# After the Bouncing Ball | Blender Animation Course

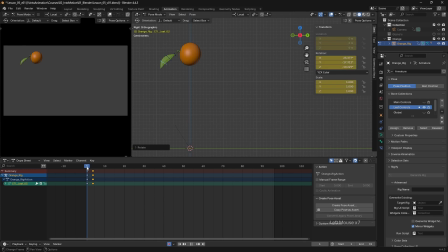Just moving back and forth to see how this is moving. And then as we start to come down, we want to particularly bend the end ones up. I'm going to just select all of these controls, rotate them all up a little bit.
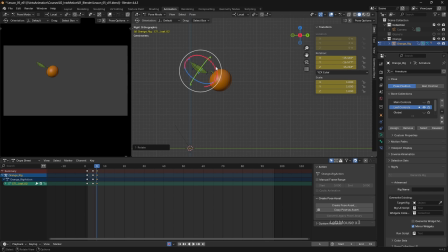But these end ones, just that bit more, looking at the direction that we're coming from, so it feels as if we're following the same path as the orange there. I'm starting to straighten out that leaf.
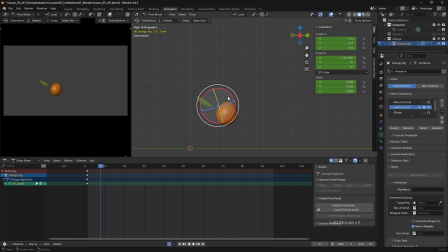Then as we come down here, we really need to start bending things up a bit more. So I'm going to do this right from the stalk. then move along this chain here. Again, always looking at the shape of this leaf here
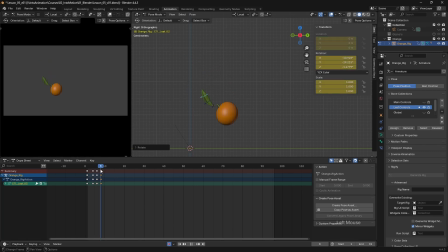over in the camera view, because we want it both to feel as if it's genuinely following that path and dragging behind the orange, but we also want it to look as nice as possible.
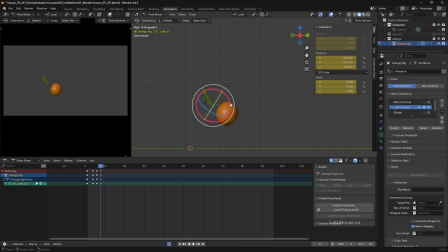And then as we hit the ground,
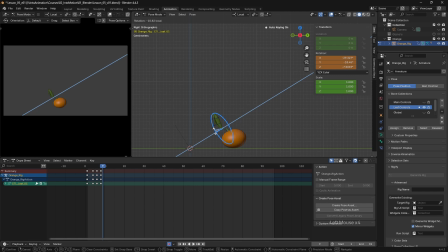we need to just adjust that slightly, but we're going to set a keyframe on everything there, and then we're going to start with the leaf following through behind. So it'll be dragging right the way down into that contact point,
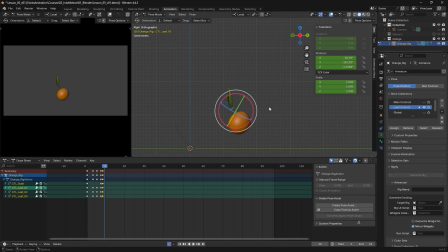and then as we start to go up, what I'm going to do is just, with everything selected there, I'm just going to hit Alt and R to reset it. So we've got a good place to go from. I'll rotate that stalk down a little. Again, I'm going to introduce some twist along the length of that leaf
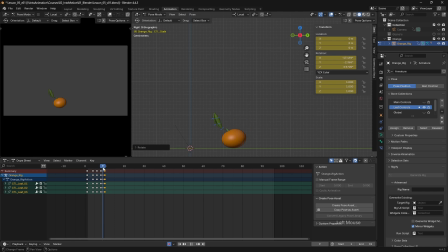and rotate it back in the direction it's just come from. But what I don't want is that tip pointing to the ground. I want it to feel as if it's wrapped around. So I'm going to pull that back and up.
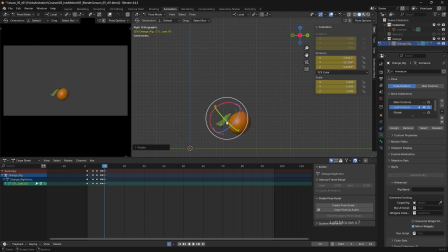Maybe just rotate this other control a little bit.
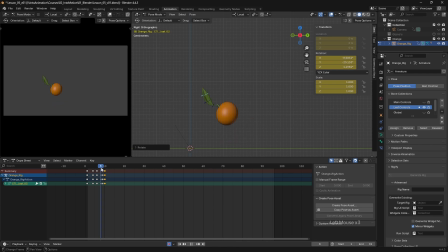Just trying to get a shape that looks pleasing and also convincing for the motion of that leaf. I think what I'm actually going to do is just pull this up a little bit further so I can rotate this next control
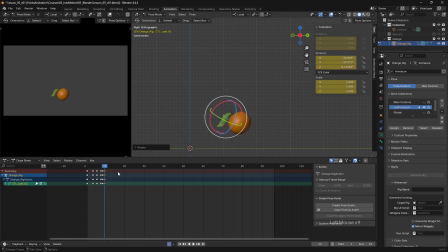down a little bit more as well. That'll give me a nicer shape and a better flow. So then as we get up here, what I want to do is I'm just going to reset the tip of that there.
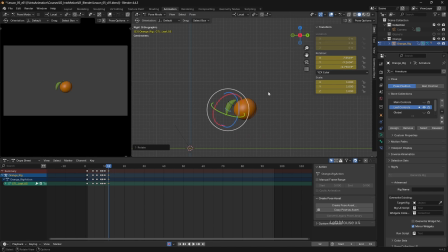Just rotate that down a little bit more. Just setting a keyframe on everything there. So I feel this is going to be starting to lift up a bit here up at the top.
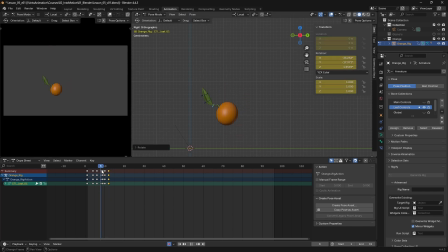So it's, as the leaf is recovering, the top can be lifting up and the lower parts dragging behind a little bit more.
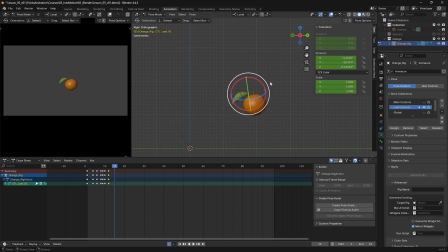And then as we reach the apex, I just want to
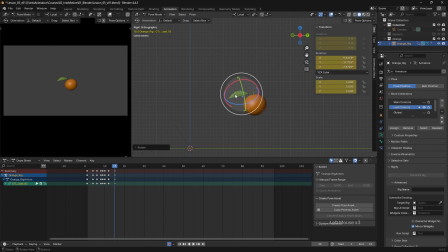lift some of these controls up a little bit higher, still leaving that tip dragging.
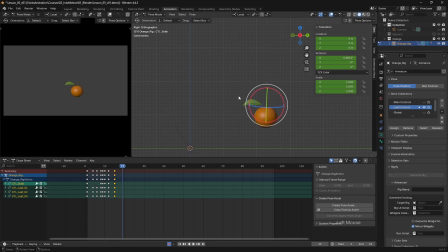And then as we come down, obviously we want this to all start dragging a little bit more behind.
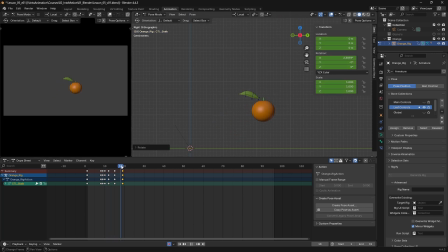So I think I'm happy with where that gets to around frame 17, so I'm going to select all of that and set a keyframe. But as we come down, I want that tip to be lifting up more.
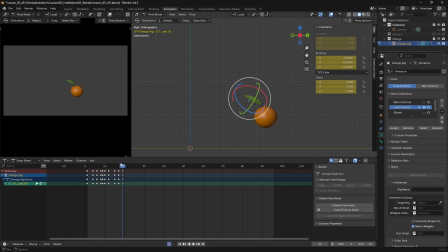And then we really want to pull things up a bit higher,
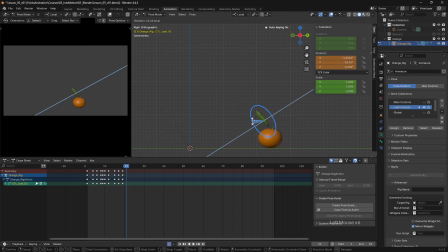just as we get into our contact here on the ground. So we feel it dragging behind. And now as we start to bounce up, again, we want that to start bending in the opposite direction.
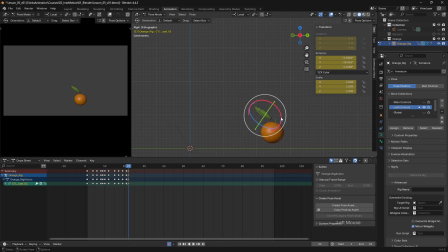So I think
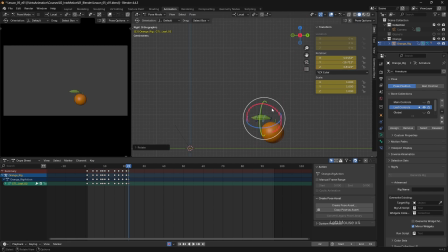what I'm going to do is just pull these controls down a bit further and drag that tip a bit more. See how that looks.
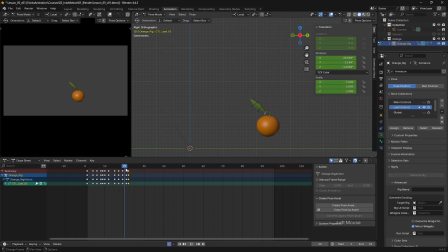So it really feels like the leaf is still moving downwards as the orange is starting to move up. I think we want those just up a little bit more.
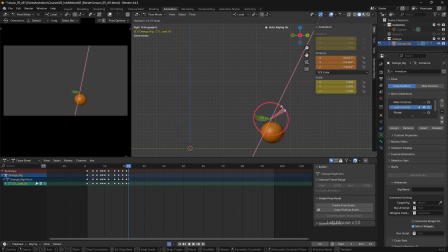So this can be down a bit more. So moving on a couple of frames and just start to rotate all of this in the opposite direction, having it drag behind.
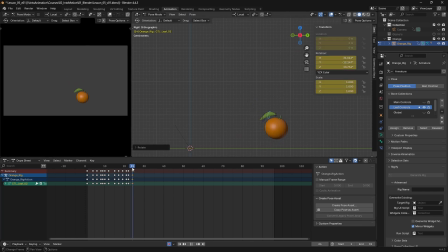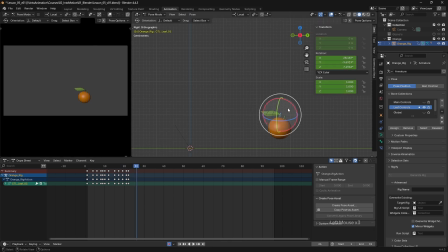And again, just start to recover that leaf a little bit at this point. We want to go back to this frame 23 and just move that tip down a little bit.
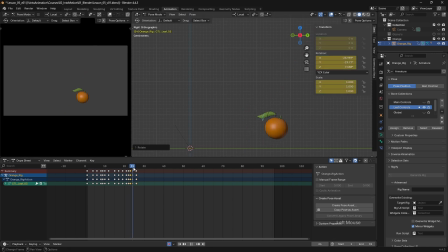We want to get a smoother transition into that frame 24. Feels that we just have this little bit too much of a pop down there.
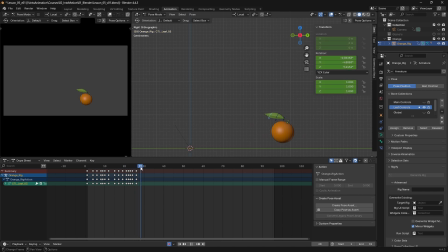Just slowly moving through.
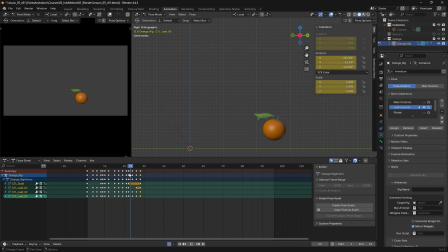So on frame 29 we have a bit more of a drop into place, so let's just drag that a little bit more behind.
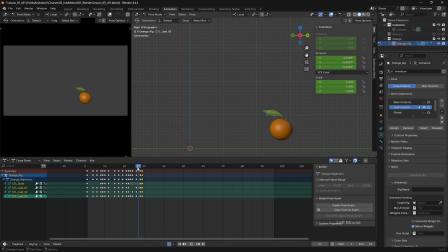And again, just have things settle a bit more.